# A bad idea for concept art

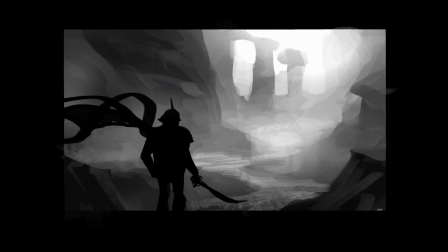And what a shame to treat every single one of them in exactly the same way that's why having a formula is not such a good thing which for many this look has become now
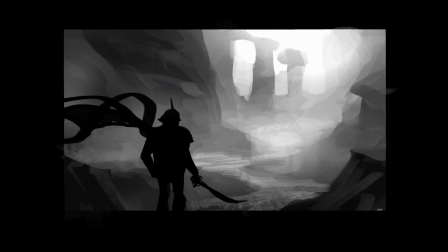don't get me wrong this is a very useful approach point-of-view video game designers use
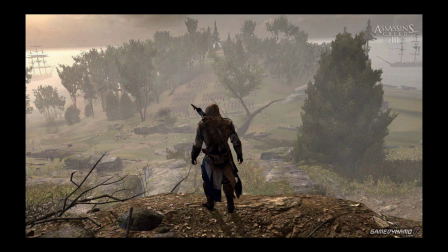it all the time because it's very effective to clearly play out gameplay action
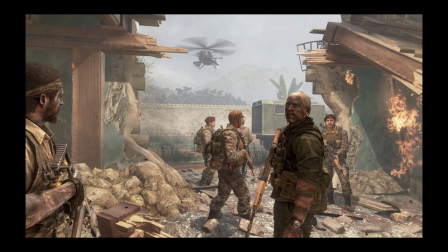and so some of the most popular video games use this approach where it's appropriate but at the same time I've had a chance
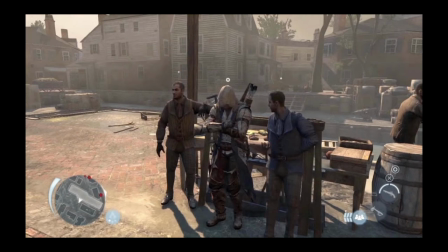to work with some of these companies and these people are pros and when they need to change it up everyone there has the ability to do it when needed and it's the same for us in animation because that's
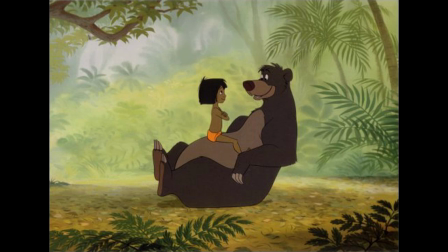primarily where my efforts have been in the Disney classic jungle book they set up nearly the entire movie this way it was a character based piece set in the complexities of the jungle and so for much of the show they essentially
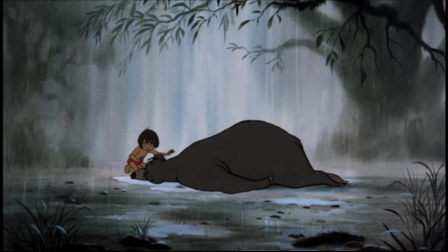used atmosphere to wash out the background to have it as a fairly
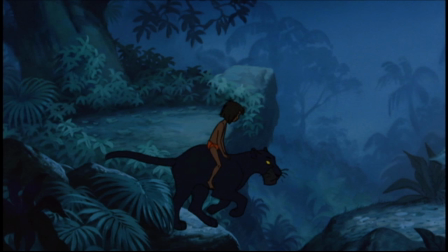smooth stage to set the action against even in the moonlight they would use mist and atmosphere for their nighttime scenes but
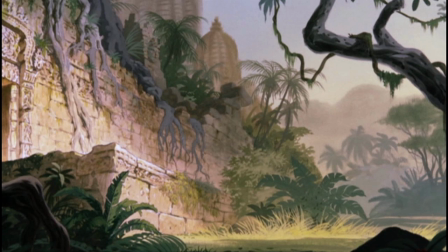as soon as they needed things to get more complex
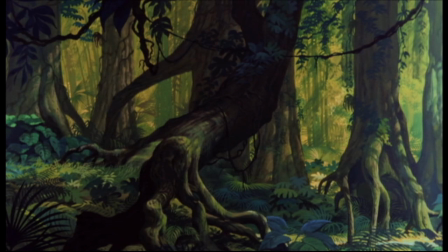to have a different look a different mood well
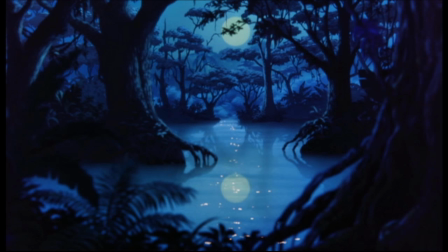these were some of the best artists in the world with no limitation to only being able to do a specific formula.
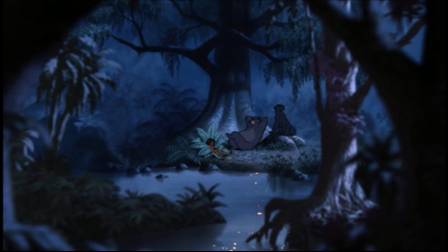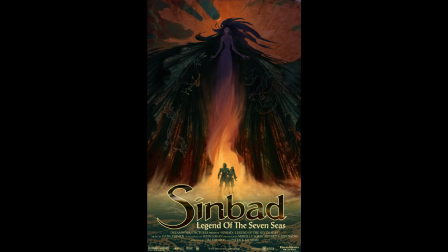So if you don't mind, I'd like to clinch this point by showing you some frame captures from Sinbad Legend of the Seven Seas. So this was earlier in my career. I certainly was not the leader of the art department. That was Ramon Zeebock who did an extraordinary job with look development
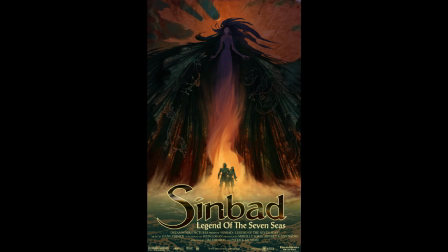and I had the opportunity to contribute not only as a painter for the film,
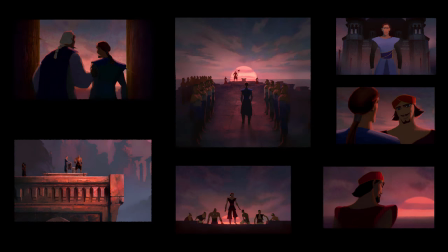but I had the opportunity to make a few decisions here and there in the form of color key paintings for a handful of sequences for the film.
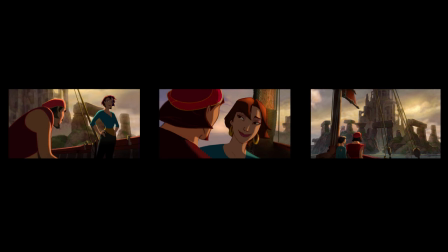Here's another set of color keys for the show.
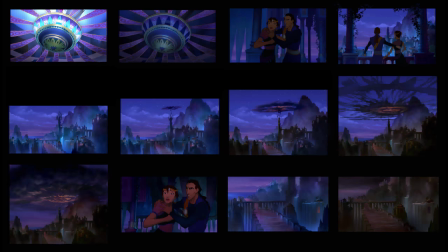This one was done as a collaboration between a few of us.
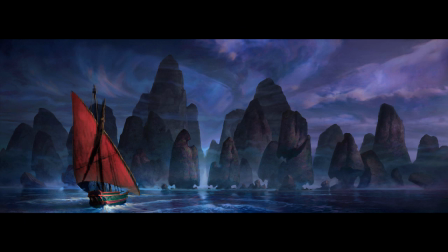And so I hope you can see how very important sky and atmosphere and setting was for the look of this film and
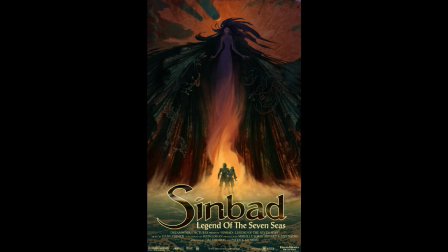I want to roll through with you a series of screen captures from the show because
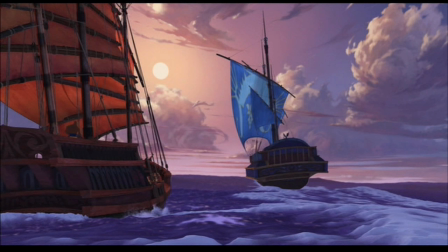I went through and did a screen cap of every variation of sky that was used in the film and what you'll see is not once did they fall back to that washed out completely
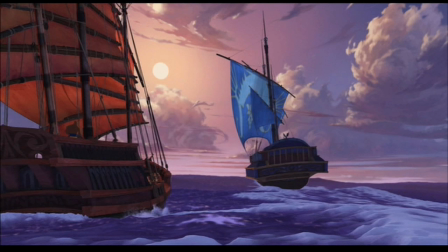lost backdrop but rather the sky and backdrops are used as a storytelling device to convey mood, emotion, and to give an appropriate contrast for the story action taking place.
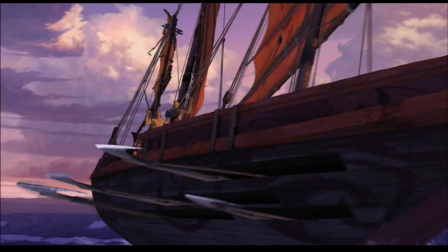So I'll just quickly roll through these and point a few things out as we go. Here we have a sky that has a nice value balance so that the darks read nicely against the sky but at the same time the lights, the lightest lights, also read against the darker value of the sky and we have a nice focus
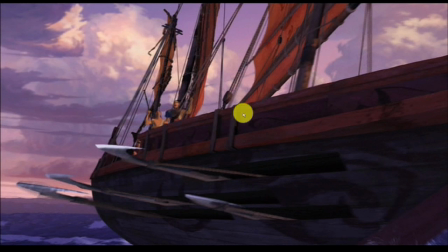of attention right here in the primary area that's carefully assisted by the design of the sky.